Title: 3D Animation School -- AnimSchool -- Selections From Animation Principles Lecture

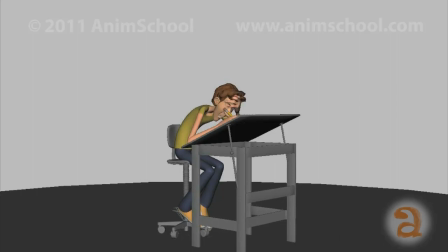Ah, animation! The exhilarating process of drawing things over and over and over again.
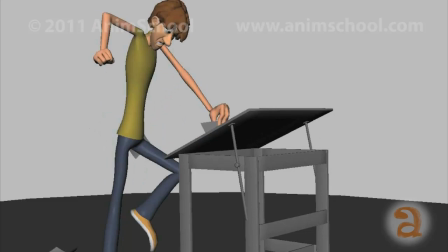It's through this soothing, repetitive action an animator can truly express their inner art...
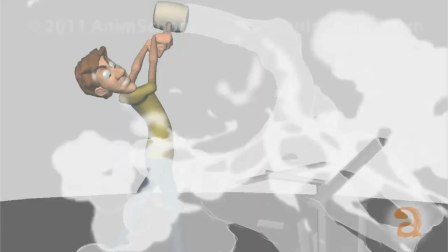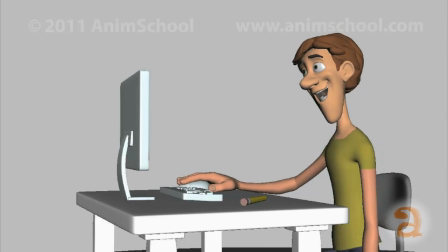But wait! Computers make everything easier!
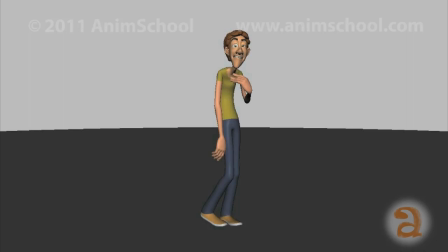So you want to become an animator, eh? Be compared with the greatest minds in animation history.
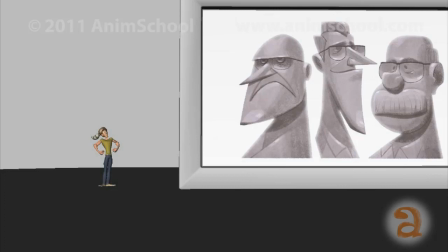To do this, we must learn from those who came before us.
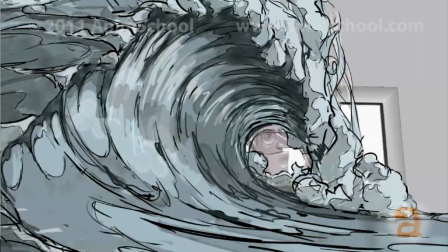Stand on the shoulders of the animation giants and ride the waves to animation success.
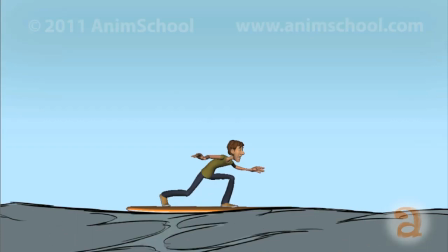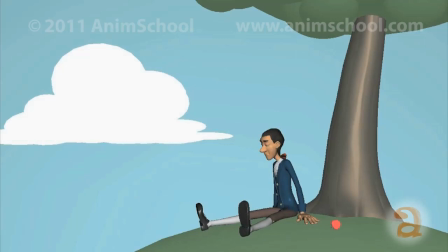Well, you can't just sit there and expect the secrets of animation to hit your own head. You need...
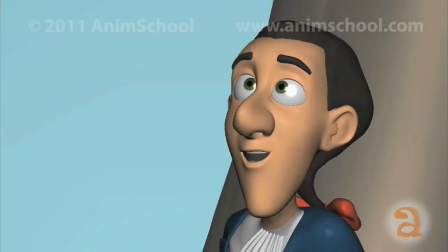THE TWELVE PRINCIPALS! The foundations of animation hinge on these simple, easy-to-remember principles.
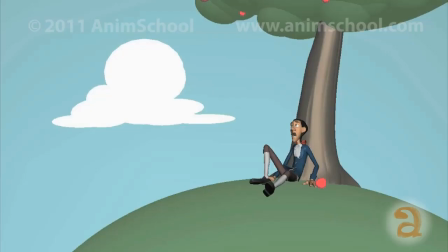Squash and stretch!
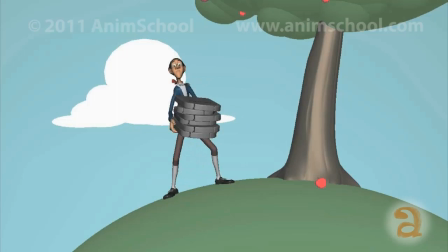And his apacean! Staging. Straight head action and pose to pose.
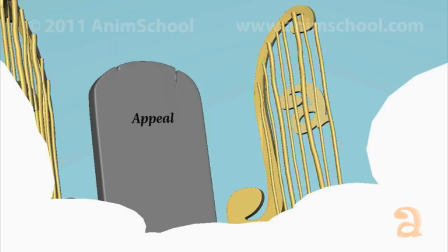And overlapping. Slow in. So are. Timing. Exaggeration. And appeal.
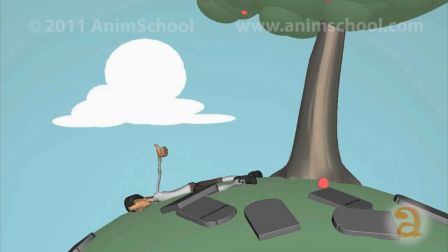Hmm, easy, yes. Let's take a look at each. And not to worry, we can harness squash and stretch to give something exaggerated weight or springiness, or even aided in anticipation to a movement.
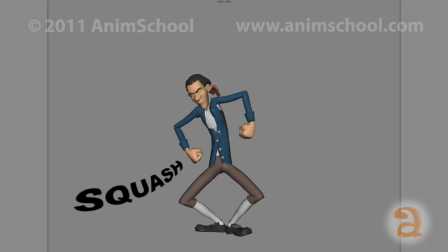It's important to note that squash and stretch is not just a shift in volume. It can also be pose based.
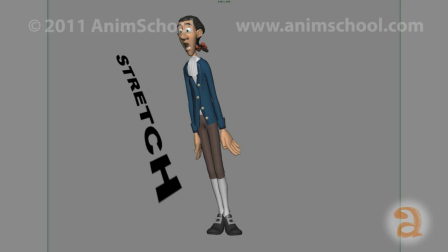Look at this illustration. The character here is squashed in his pose, and now here, he is stretched.
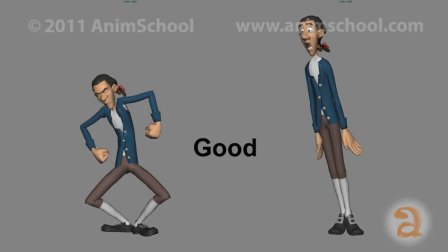Now let's plus these poses by adding in the volume changes.
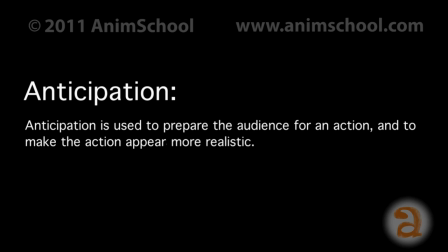Principle 2. Anticipation.
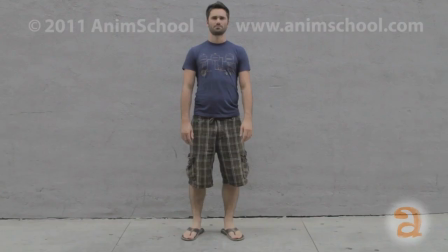Anticipation is used to prepare the audience for an action and to make the action appear more realistic.
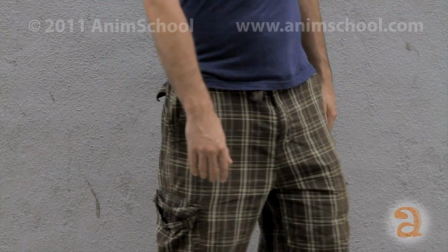Notice that before this person walks off screen, they anticipate in the opposite direction, letting the viewer know, hey, look at me, I'm about to do something.
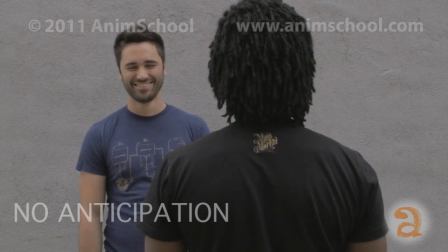Please note that without proper anticipation, we may miss the point of the shot.
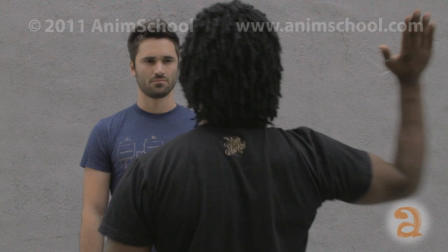If this were a slapstick film, and we wanted to make sure you laughed at this clip, we would make sure there were plenty of time to read that an action was about to happen.
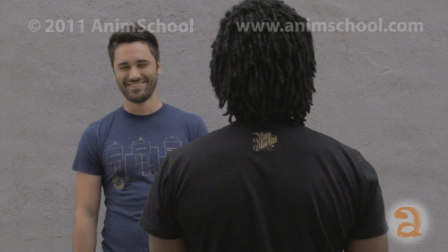Notice again, the anticipation in the hands moving backward before advancing for the full-on slap. Now what happens if we frame the show- Those are the basic principles of animation. And again, don't worry, we'll be repeating those principles over and over throughout your time here at AnimSchool.
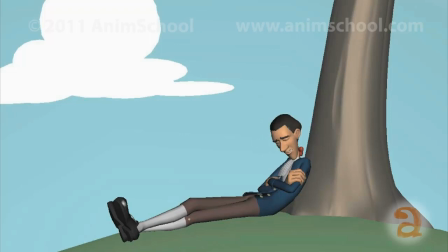Now that we have a basic understanding of the
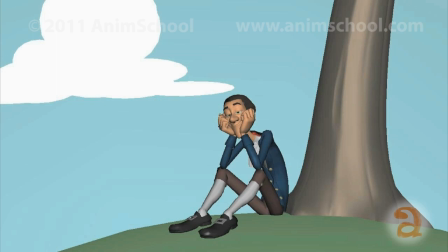principles of animation, let us closer examine the differences between timing and spacing.
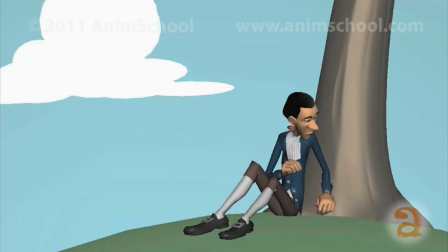Timing is simply the time it takes for something to happen. Or not happen.
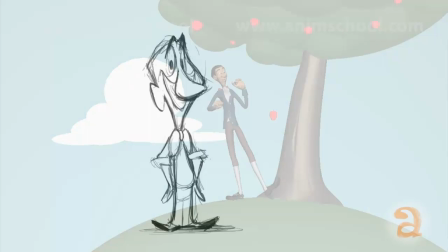Timing is also how long it takes for an object to get from A to B. Let's explore this further, shall we?
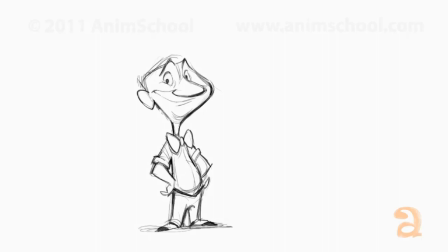Timing is a wonderful tool for every animator's tool belt. But unfortunately, timing cannot exist alone.
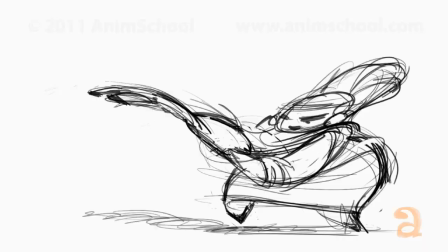Thankfully, the animation guards created spacing. Together, timing and spacing create the foundational illusions of movement and animation.
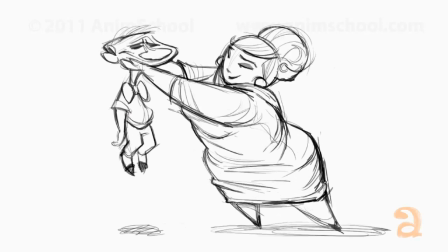But keep in mind, timing and spacing rely so heavily on one another, that by changing one the other is directly affected.
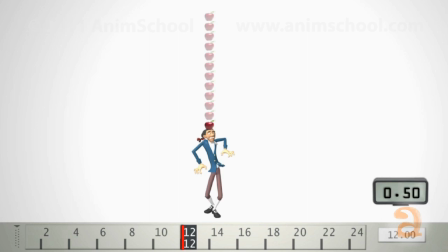Spacing is simply the space you travel between each pose, or drawing. Notice all the onion skinned poses are evenly spaced. As a result, every frame becomes predictable, which makes the overall action boring. Not only is the action boring, but it lacks realistic weight.